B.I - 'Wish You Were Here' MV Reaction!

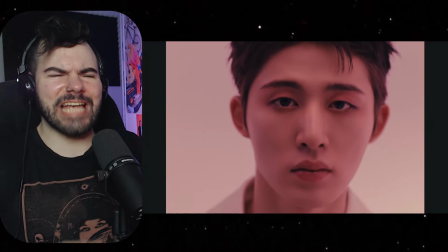[4:09]
Oh, he just has to look at us.
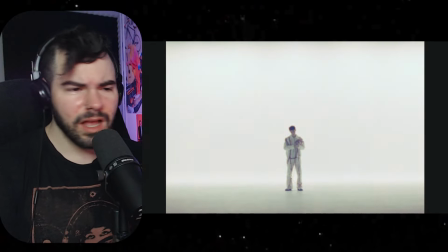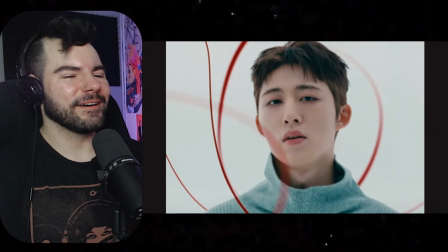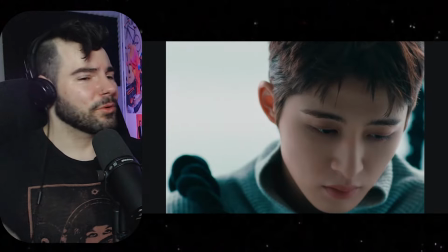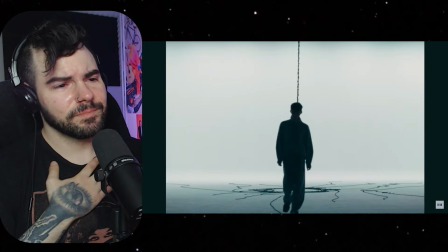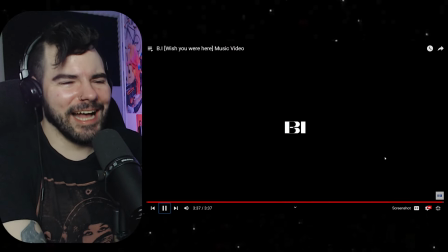[5:10]
That was a long walk. Oh my God. Boy, oh boy, I should have known.
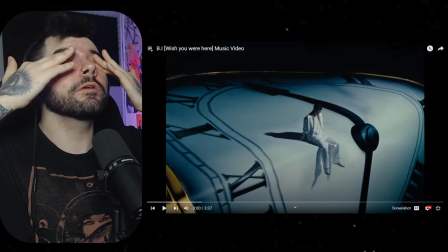[5:16]
I should have seen this coming. I should have known. I should have known.
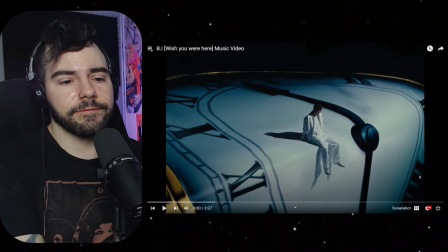[5:23]
You know, I don't even have the English lyrics, the official English subtitles, but I could feel what he was feeling. And, you know, the video, this music video is super simplistic. I love this. I love this in the beginning, how you can feel the texture of the clock,
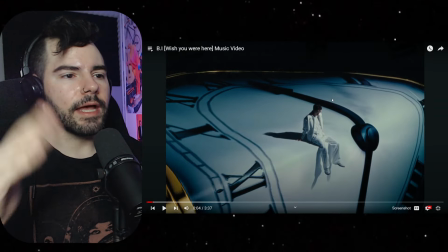[5:40]
hear the melting clock as it flows like water, right?
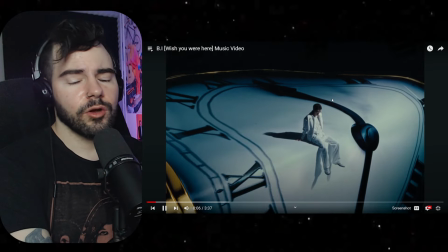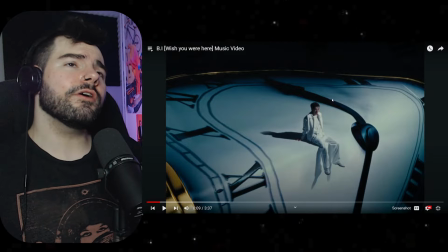[5:52] I wish you were here.
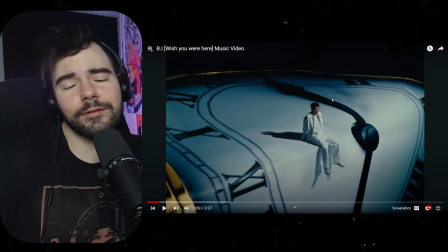[5:57]
Ooh, I love that. Yeah, so this is definitely one of B.I.'s sentimental genre of songs, which I love, bro.
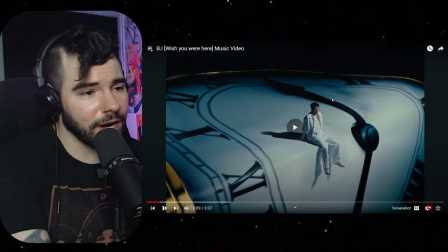[6:07]
Wah,
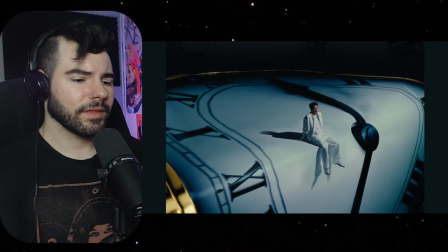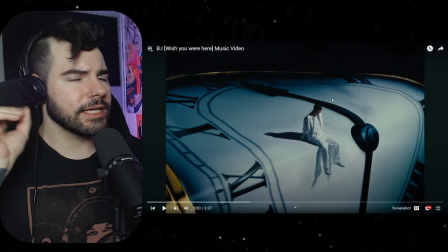[6:14]
wah, wah, wah, wah, wah, wah, wah. I don't know if that's the right melody. This instrumental that's being used, this is really fucking cool.
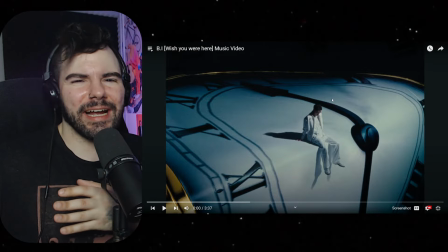[6:22]
It sounds whiny, like it's whining. You know how a baby will whine in the background, or an adult,
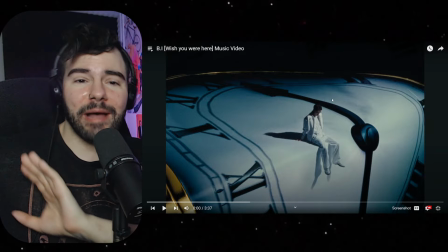[6:31]
anybody, a teenager would whine in the background, and it's like, wah, wah, wah, wah, wah, wah, wah.
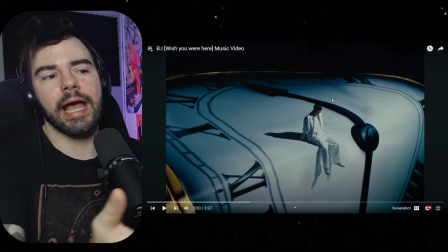[6:36]
It sounds like that. But whatever this sound is, whatever instrument is making this sound, it sounds like it's crying, like it's wailing.
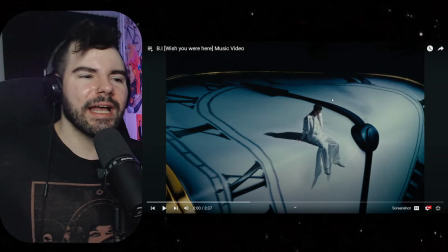[6:44]
Not just whining, like, oh, stop whining. It's wailing, like, wah, wah, wah, wah. It's crying. Right? It's begging for something.
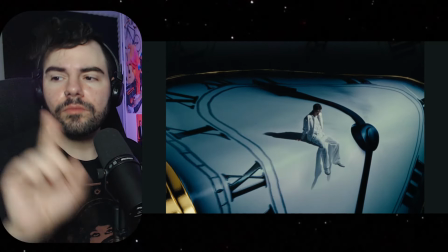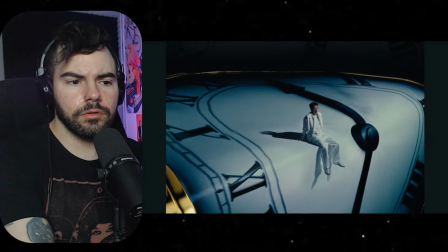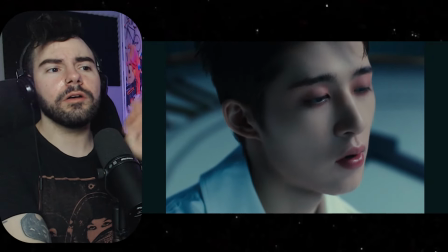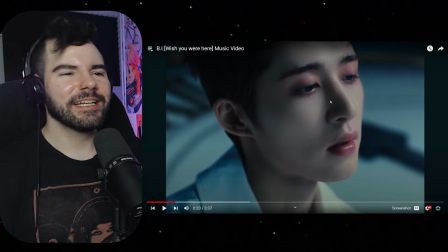[7:12]
Sorry if that's annoying. I just have to follow the melody to point it out. Love his makeup, bro.
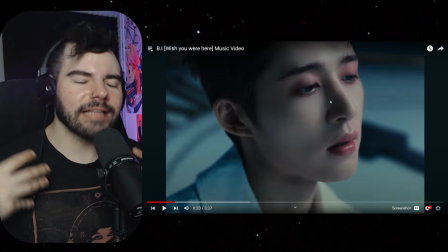[7:18]
I always point out makeup in these videos. Like, I love, love, love the lips, the color of the lips matching the eyeshadow.
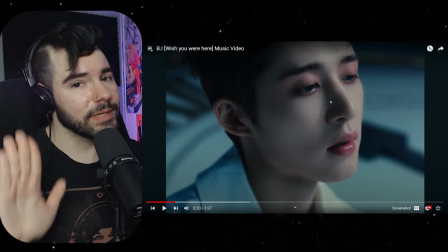[7:26]
This is all purposely done. This is not by mistake.
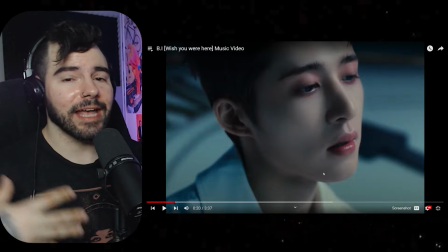[7:29]
These makeup artists are so great at showing us how sad and yet beautiful things can be at the exact same time.
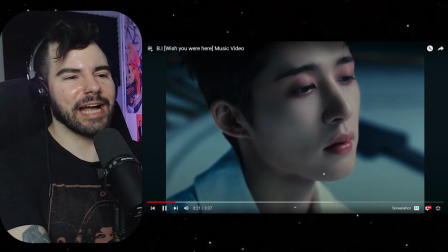[7:37]
The look, that got me. Holding his breath, waiting, the music.
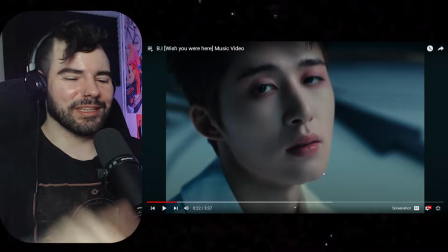[7:46]
And then the hit with the beat, the drop with the beat.
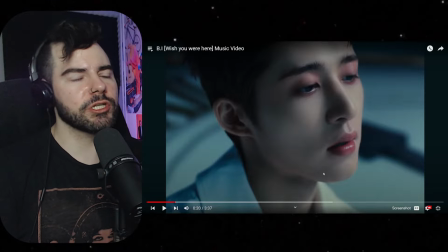[7:52]
I find that every time, this is what's so great about this music video, and we're going to go through this again because it's,
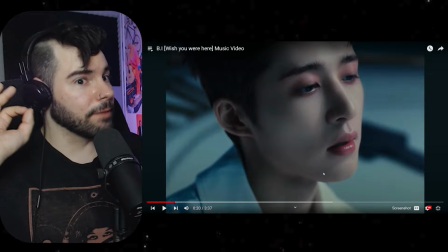[7:57]
I could be wrong, but from just my memory of watching it through the very first time here,
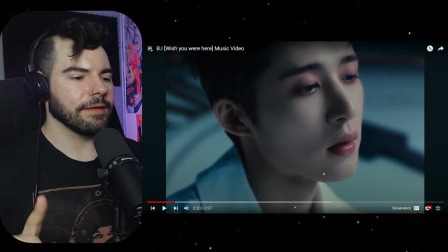[8:03]
it's so interesting that every time B.I. looks at the camera, it's a moment.
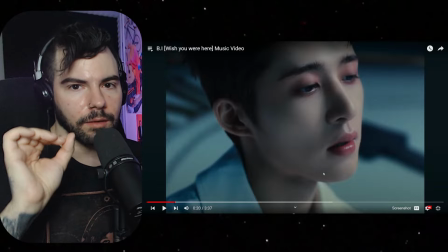[8:10]
It is a moment because we spend so much time of him looking down,
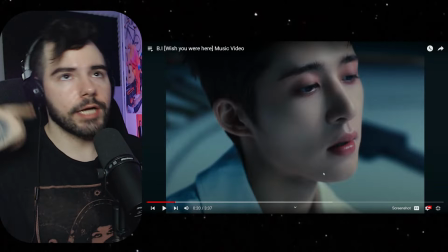[8:15]
looking away, lost in his thoughts, lost in his feelings, right?